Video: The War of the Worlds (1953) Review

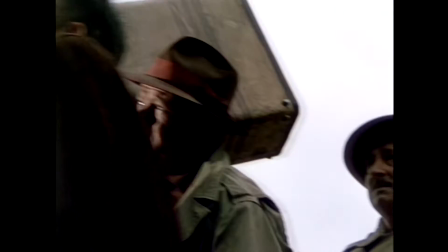[4:45]
It was quite eerie and very, very impressive. Portraying the global crisis is not something easily accomplished.
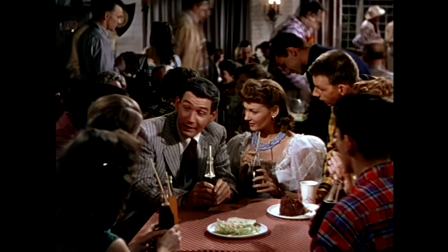[4:52]
In this movie, it is really palpable, and I think this comes from the fact that early on we are shown people in mass having a good time or hanging out together.
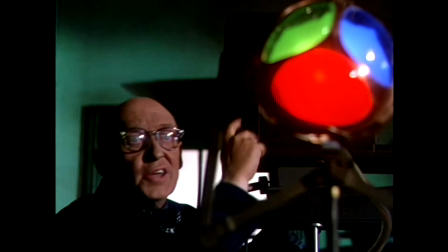[4:59]
Then we see shots of people fleeing from the invasion, and having that with the music creates a mood which is lingering and stayed with me after the film.
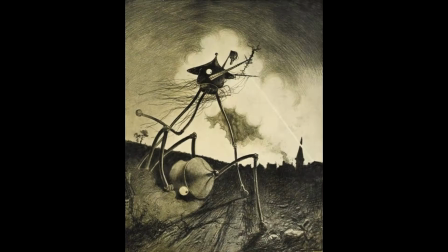[5:07]
In the book, the Martians are not invulnerable outright, and one of their tripods is destroyed.
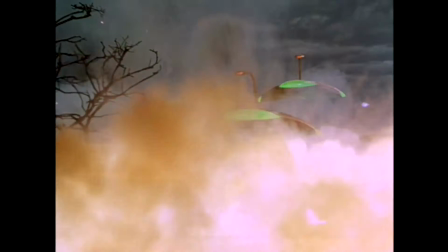[5:11]
However, to cement the futility of the war, these Martians are given force fields which can even project against an atomic bomb.
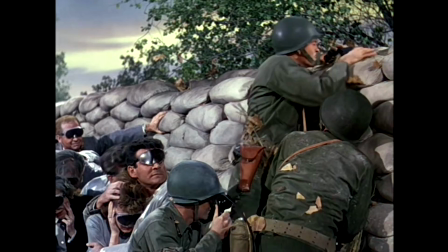[5:17]
After that scene, we really sense the oncoming doom.
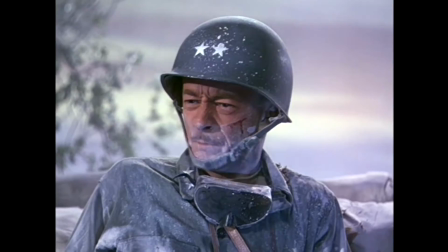[5:22] It didn't stop them. Guns, tanks, bombs, they're like toys against them. It'll end only one way. We're beaten.
The film was directed by Byron Haskin, a veteran of the Silent Age.
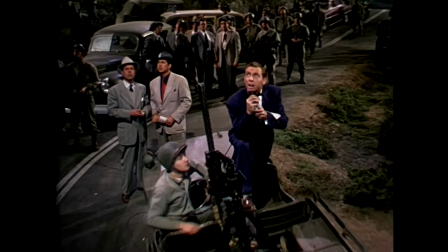[5:35]
I visualize. Booney, come here, I visualize the scene.
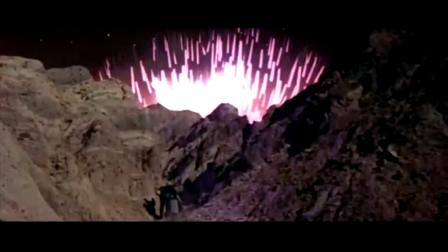[5:39]
Haskin brings that visual sensibility to many of the scenes, and must have liked the design of the Martian war machines so much, he reused them in Robinson Crusoe on Mars.
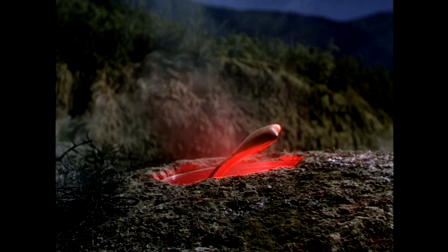[5:47]
Haskin's capable direction is visible in the scene in which three unfortunate men witness the Martian heat ray rise from the meteor.
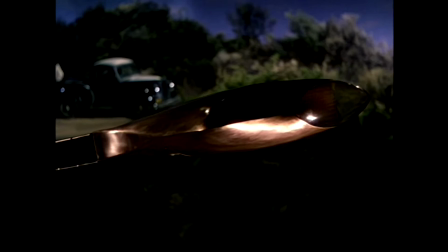[5:54]
The scene is staged pretty brilliantly with the only dialogue coming in hushed tones from the onlookers, the shifting light with the rising of the cobra-like apparatus.
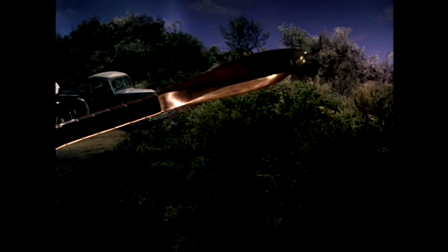[6:02]
A lot of silence is employed or minimal use of sound, which is punctuated by the unforgettable effects of the heat ray itself, pinging and blinking.
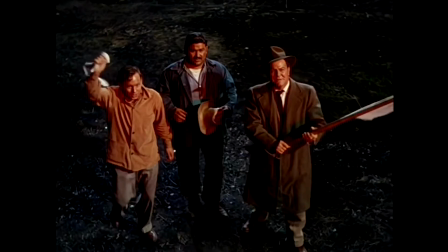[6:09]
When I was a kid, this was simultaneously awe-inspiring and frightening, laced with a sense of dread.
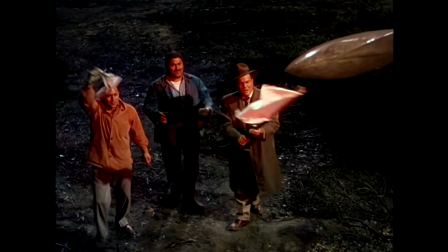[6:16]
Haskin takes his time with this scene, drawing the audience, like the impending victims, in.
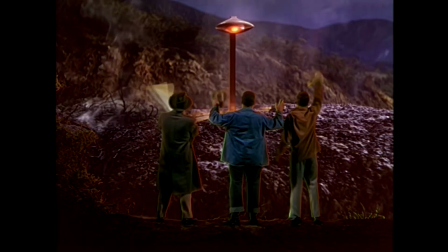[6:21]
Finally, the payoff of the scene is an interjection of an unmistakably sinister ringing, followed by a truly awesome sound and visual effect.
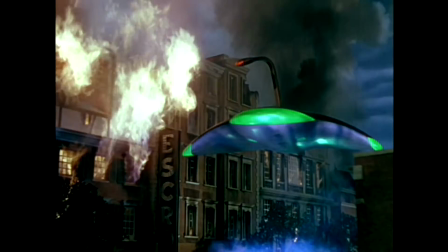[6:31]
The former was achieved by reversing the sound of an electric guitar. Probably the most memorable thing about this film is the production design.
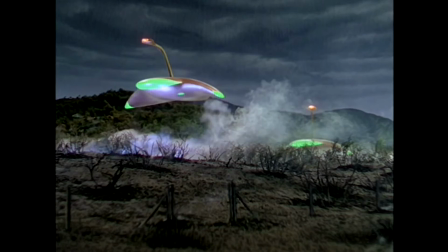[6:38]
It took some exceptional designs on the Martian craft and the Martians to lodge themselves in the minds of people.
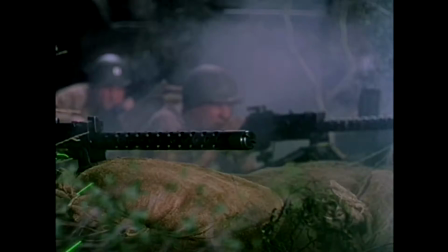[6:43]
The manta ray craft are timeless and beautifully menacing. Since the models were built out of copper, they have a sheen to them.
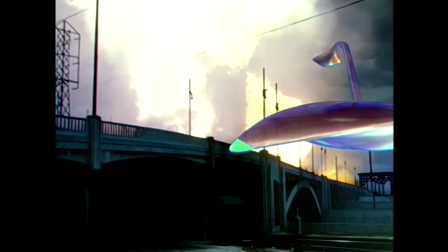[6:50]
Also, a fault in the special effects actually adds something. The blue screening in some shots is reflected on the copper surfaces or still has a thick outline.
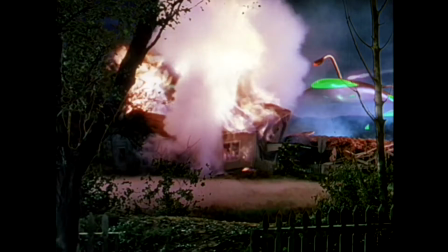[6:59]
When I was a kid, I didn't understand blue screening and thought that was just another otherworldly effect. Speaking of special effects, this film deservedly won that respective Oscar.
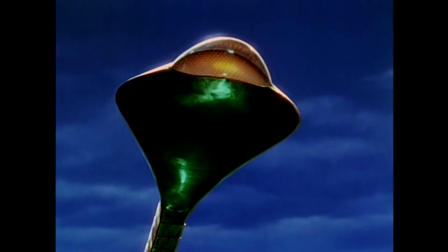[7:08]
And shots like this, where the Martians are letting loose in full fury while being heavily bombarded are wonderful to look at, all the more so because of the three-strip technicolor.
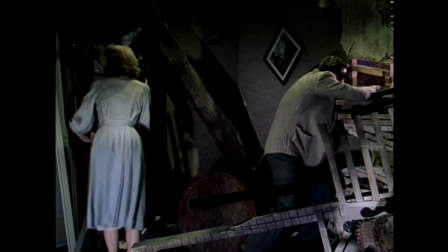[7:17]
Most ingenious was the heat ray, which composited an acetylene torch being blown outward.
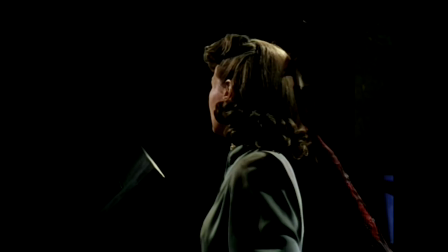[7:22]
Probably the most ambitious effect of the film is the appearance of a single Martian in the destroyed farmhouse.
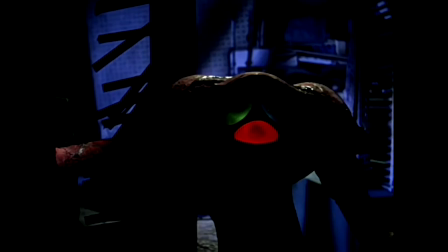[7:27]
It was operated at great risk since the construction of the thing was falling apart while they were filming. However, with minimal lighting on it and those throbbing veins, its brief appearance is pretty creepy.
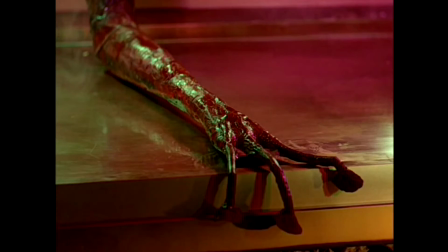[7:36]
When the arm of a dying Martian is seen at the end of the film, the throbbing veins are used to dramatic effect, that along with a simple lighting change and the audience knows what's going on.
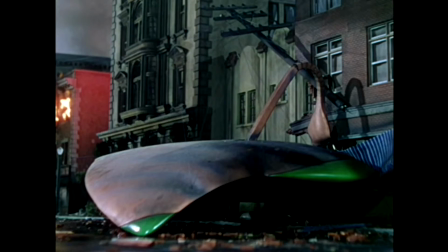[7:46]
The ending in this version is the most effective in my opinion, since all around the main characters things are crumbling and then silence.
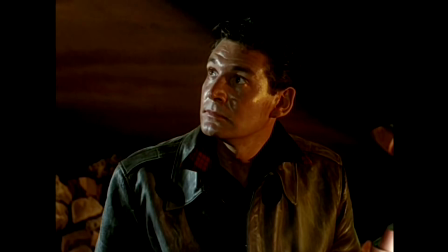[7:52]
Once it's established that the Martians are dead, the victory is more satisfying since the threat was so great and man's efforts were so futile.
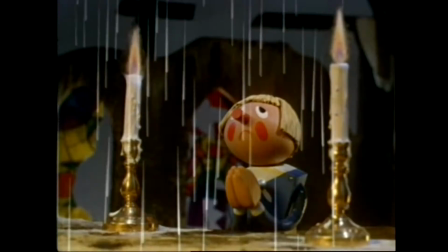[7:59]
This more spiritual side to the ending, having it occur at a church, comes from George Pal and one of his early puppet tunes in which a similar ending takes place.
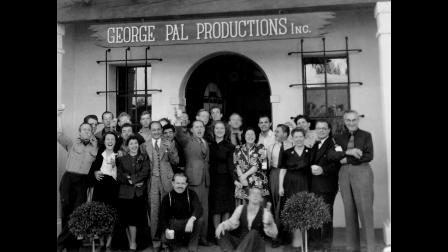[8:07]
Powell also portrays the priest in the film more sympathetically than Wells did in the book. It's part of what make Powell's productions so memorable. They have heart and soul to them, especially this in the time machine. In an age full of remakes and reboots, this is one story which I actually think should be remade.
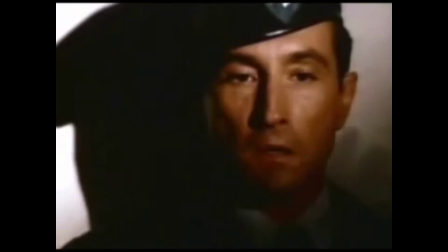[8:24]
The story is naturally timeless and never will go out of style. Its applicability makes it necessary to retell for new generations.
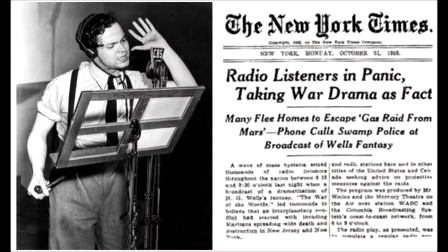[8:30]
These versions often play off of the fears and vulnerabilities of that time. time. Orson Welles saw how he could exploit and criticize people's taking everything they hear on the radio as fact.
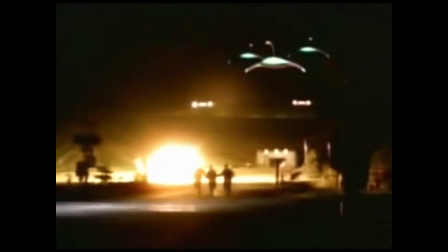[8:39]
George Powell obviously played off of the fear of the Soviet Union invading.
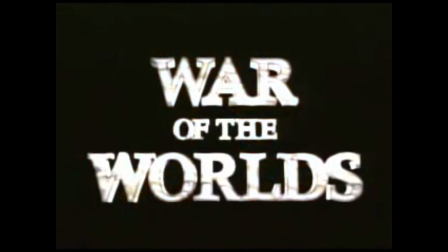[8:42]
The short-lived 1988 TV series, with the aliens revived through toxic sludge and their ability to take over human bodies, seemed to come right from the AIDS panic.
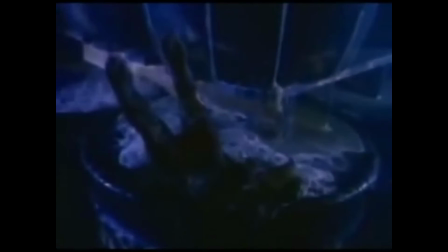[8:52] In 1953, aliens started taking over the world.